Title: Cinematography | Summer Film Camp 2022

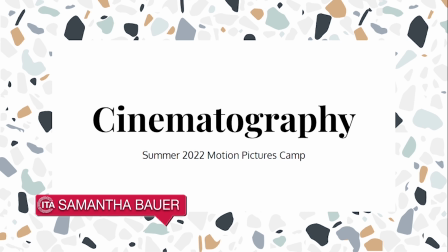9s
everyone, and welcome to the cinematography presentation for Summer Film Camp 2022.
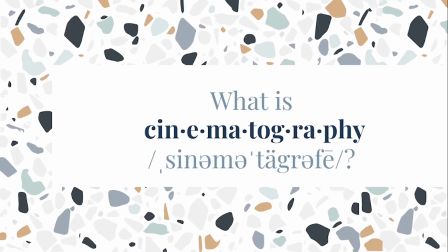18s
I want to start this video off with asking everyone, what is cinematography?
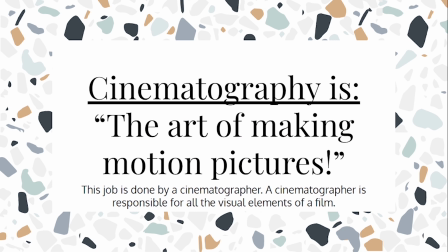25s
Cinematography is the art of making motion pictures. This job is done by a cinematographer. A cinematographer is responsible for all of the visual elements of a film.
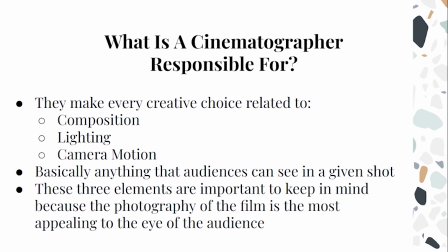37s
I will now be discussing what a cinematographer is responsible for. They make every creative choice related to composition, lighting, and camera motion. So it is basically anything that the audiences can see in a given shot.
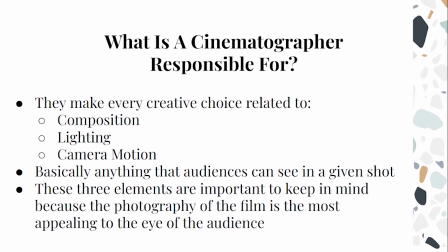50s
These three elements are important to keep in mind because the photography of a film is the most appealing to the eye of the audience.
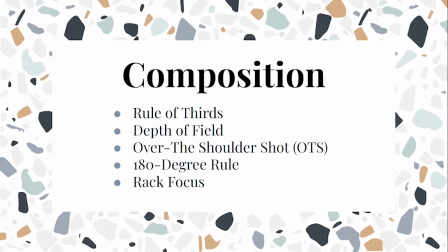58s
We're going to be talking about composition. In composition, there are rule of thirds, depth of field, over-the-shoulder shot, 180-degree rule, and rack focus.
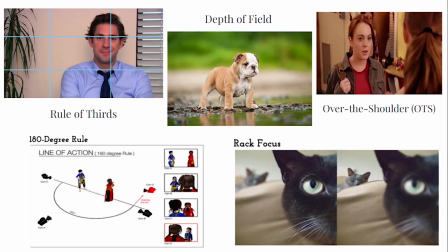68s
And here are some examples. Right here we have rule of thirds. Here we have 180-degree rule. We have depth of field, over the shoulder, and rack focus. Now we're going to be talking about lighting.
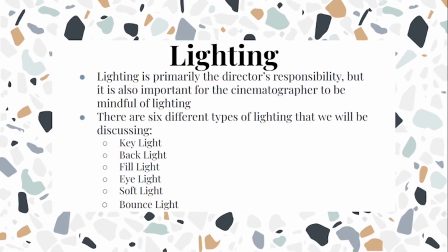82s
Lighting is primarily the director's responsibility, but it is also important for the cinematographer to be mindful of lighting. There are 6 different types of lighting that we will be discussing. There's key light, backlight, fill light, eye light, soft light, and bounce light.
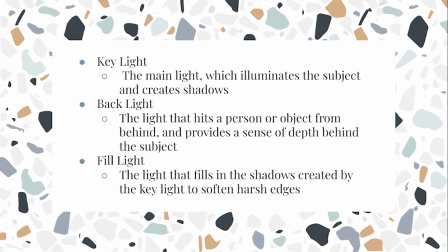97s
Key light is the main light, which illuminates the subject and creates shadows. Backlight is the light that hits a person or object from behind and provides a sense of depth behind the subject. Fill light is the light that fills in the shadows created by the key light to soften harsh edges.
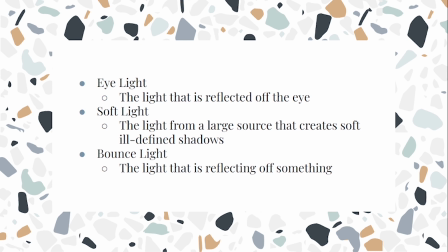115s
Eye light is the light that is reflected off the eye. Soft light is the light from a large source that creates soft, ill-defined shadows. Bounce light is the light that is reflecting off of something. And here is an example of a standard 3-point lighting. You have the fill light, the camera in front of the object, the key light, and the backlight.
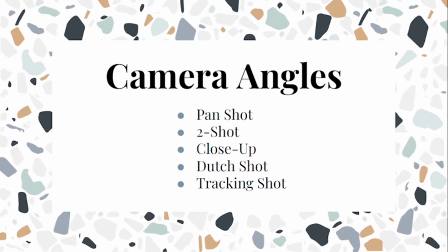136s
We are now going to be moving on to camera angles. For camera angles, there's pan shot, 2-shot, close-up, Dutch shot, and tracking shot.
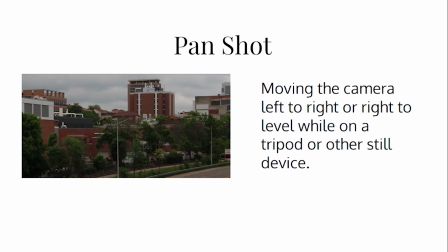148s
For a pan shot, you are moving the camera left to right or right to left while on a tripod or other still device.
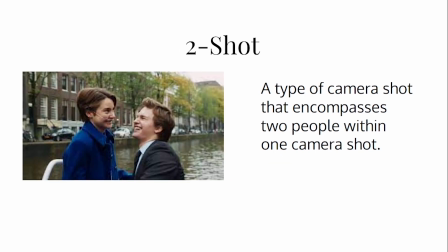155s
A 2-shot is a type of camera shot that encompasses 2 people within one camera shot.
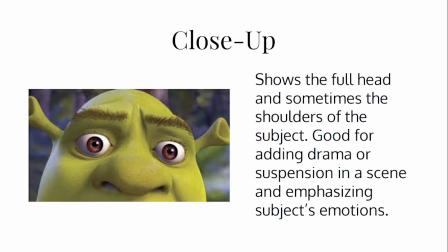160s
A close-up shows the full head and sometimes the shoulders of the subject, good for adding drama or suspension in a scene and emphasizing subject's emotions.
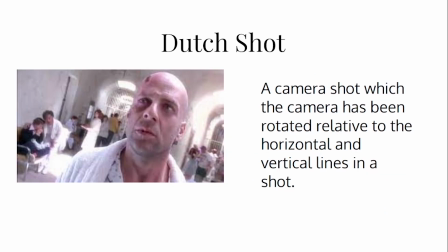170s
The Dutch shot is a camera shot which the camera has been rotated relative to the horizontal and vertical lines in a shot.
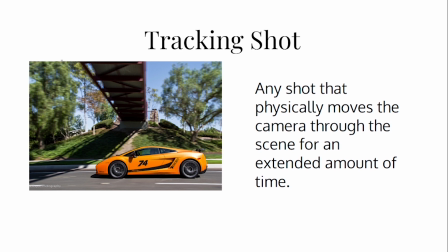180s
A tracking shot is any shot that physically moves the camera through the scene for an extended amount of time.
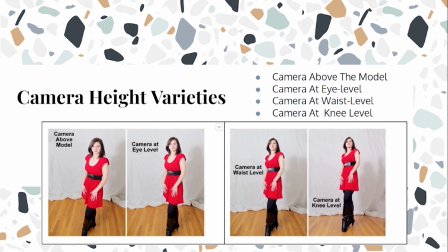185s
Now we can see the camera height varieties. You can see that there is camera above the model, camera at eye level, camera at waist level, and camera at knee level.
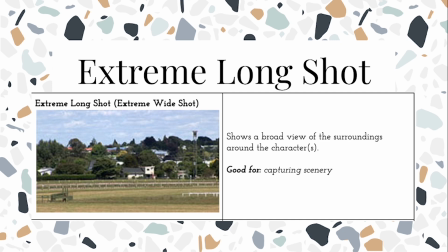199s
So here we have the extreme long shot, which shows a broad view of the surroundings around the character or characters, and is good for capturing scenery.
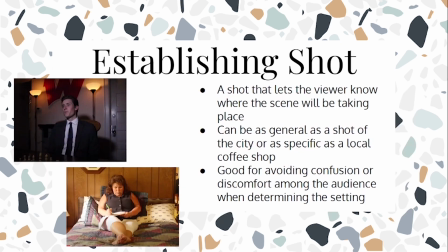209s
Then you have the establishing shot, which is a shot that lets the viewer know where the scene will be taking place. Can be as general as a shot of the city or as specific as a local coffee shop, and is good for avoiding confusion or discomfort among the audience when determining the setting.
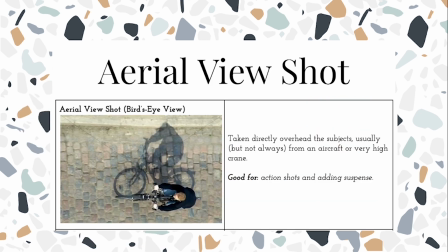225s
Then we have the aerial view shot, which is taken directly overhead the subjects, usually but not always from an aircraft or very high crane, and is good for action shots and adding suspense.
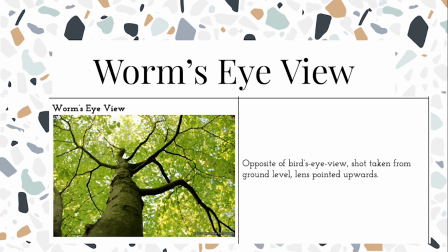236s
Then you have the worm's eye view, which is opposite of bird's eye view and is a shot taken from ground level and the lens is pointed upwards.
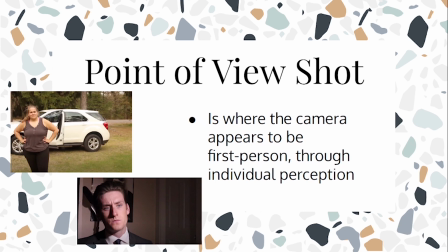245s
Then you have the point of view shot, and this is where the camera appears to be first person through individual perception.
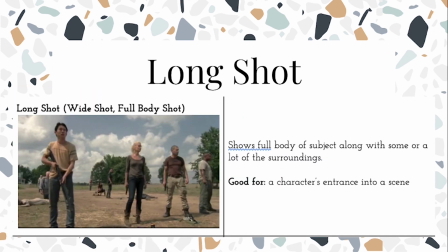252s
Then you have the long shot, which shows full body of subject along with some or a lot of surroundings,
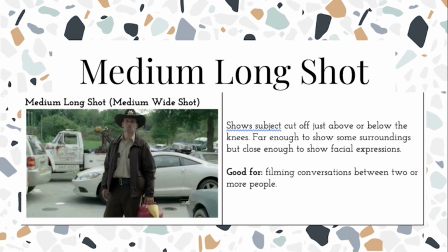259s
and is good for a character's entrance into a scene. Then you have the medium long shot, which shows the subject cut off just above or below the knees, far enough to show some surroundings but close enough to show facial expressions, and is good for filming conversations between 2 or more people.
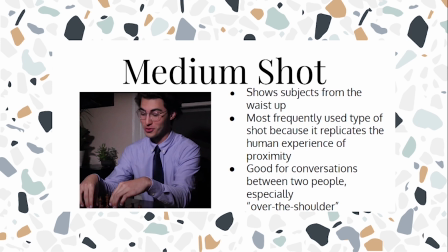276s
Then you have the medium shot, which shows subjects from the waist up, most frequently used type of shot because it replicates the human experience of proximity, and is good for conversations between 2 people, especially over the shoulder.
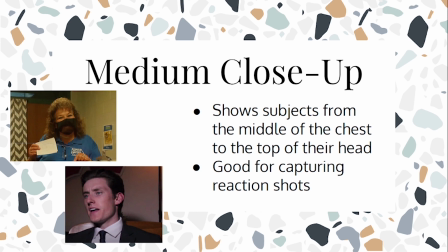290s
Then you have the medium close-up, which shows subjects from the middle of the chest to the top of their head, and good for capturing reaction shots.
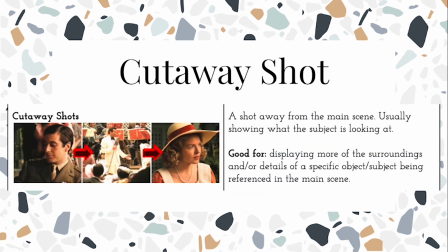298s
Then you have the cutaway shot, which is a shot away from the main scene, usually showing what the subject is looking at, and is good for displaying more of the surroundings and or details of a specific subject or object being referenced in the main scene.
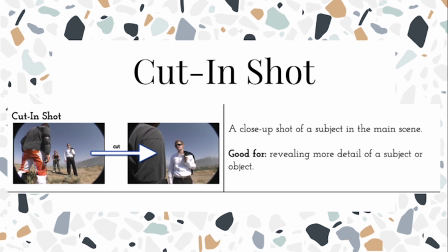312s
Then you have the cut-in shot, which is a close-up shot for a subject in the main scene. It is good for revealing more detail of a subject or object.
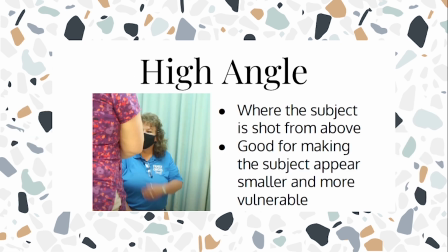320s
Then you have the high angle, where the subject is shot from above and is good for making the subject appear smaller and more vulnerable.
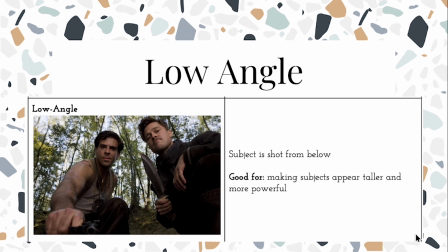329s
Then you have the low angle, where the subject is shot from below and is good for making subjects appear taller and more powerful.
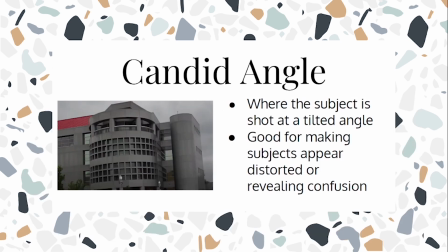337s
Then you have the candid angle, where the subject is shot at a tilted angle and is good for making subjects appear distorted or revealing confusion.
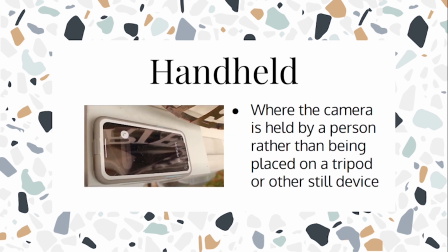346s
Then you have the handheld, where the camera is held by a person rather than being placed on a tripod or other still device.
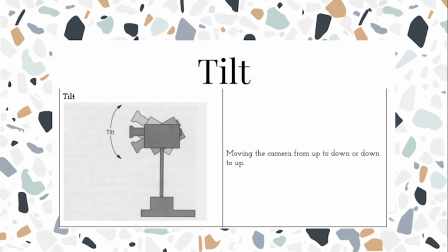353s
Then you have tilt, where you are moving the camera from up and down or down and to up.
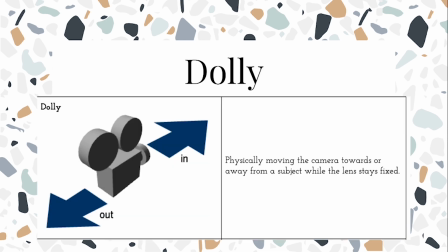358s
Then you have the dolly, where you are physically moving the camera towards or away from a subject while the lens stays fixed.
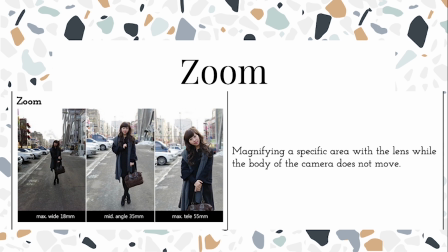365s
Then you have zoom, which you are magnifying a specific area with the lens while the body of the camera does not move. Then you have dolly zoom,
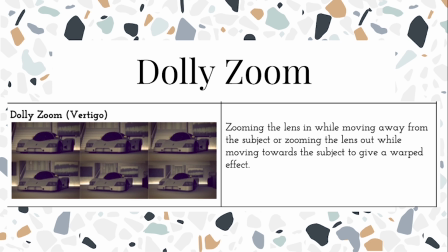375s
zooming the lens in while moving away from the subject or zooming the lens out while moving towards the subject to give a warped effect.
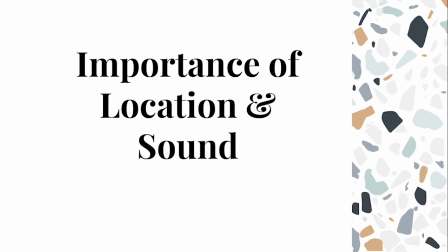384s
Now we're going to be talking about the importance of location and sound. We're first going to be looking at location.
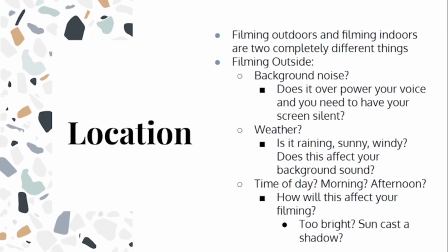391s
Filming outdoors and filming indoors are two completely different things. When filming outdoors, there are a couple things to consider. The first one is background noise. Does it overpower your voice, and do you need to have your screen silent? What is the weather like? Is it raining, sunny, windy? Does this affect your background sound?
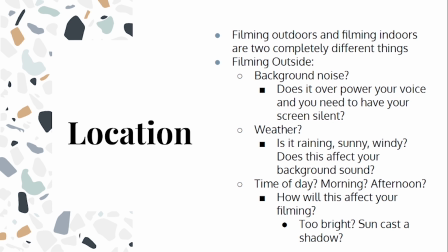407s
And what time of day? Is it morning? Is it afternoon? How will this affect your filming? Is it too bright? Does the sun cast a shadow?
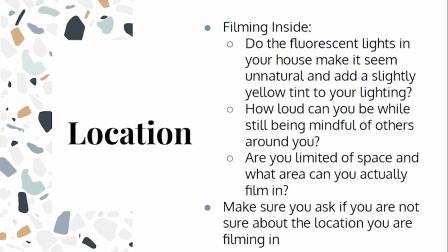416s
And then when filming inside, do the fluorescent lights in your house make it seem unnatural and add a slightly yellow tint to your lighting? How loud can you be while still being mindful of others around you? Are you limited to space and what area you can actually film in? Make sure you ask if you are not sure about the location you are filming in.
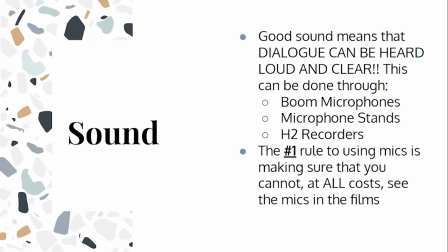435s
Now we're going to move on to sound. Good sound means that dialogue can be heard loud and clear. This can be done through boom microphones, microphone stands, and H2 recorders. The number one rule of using mics is making sure that you cannot at all costs see the mics in your film.
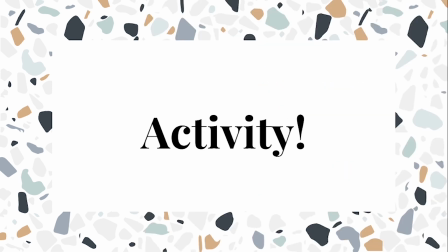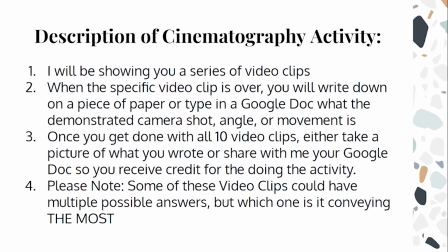458s
Now we're going to be moving on to the description of the cinematography activity. So I will be showing you a series of video clips. When the specific video clip is over, you will write down on a piece of paper or type in a Google Doc what the demonstrated camera shot angle or movement is. Once you get done with all 10 video clips,
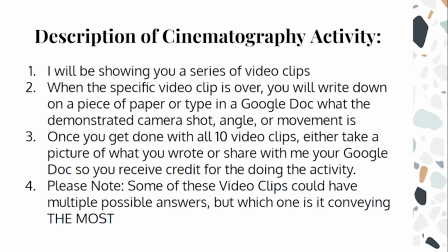476s
either take a picture of what you wrote or share with me your Google Doc so you receive credit for doing this activity. And also please note that some of these video clips could have multiple possible answers, but which one is it trying to convey most?
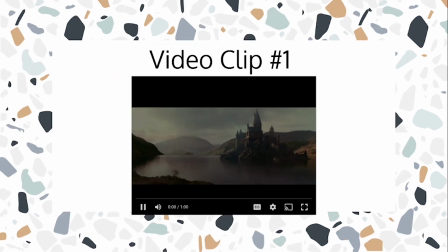492s
So here are your different video clips. Here is the first one. Here is the second one.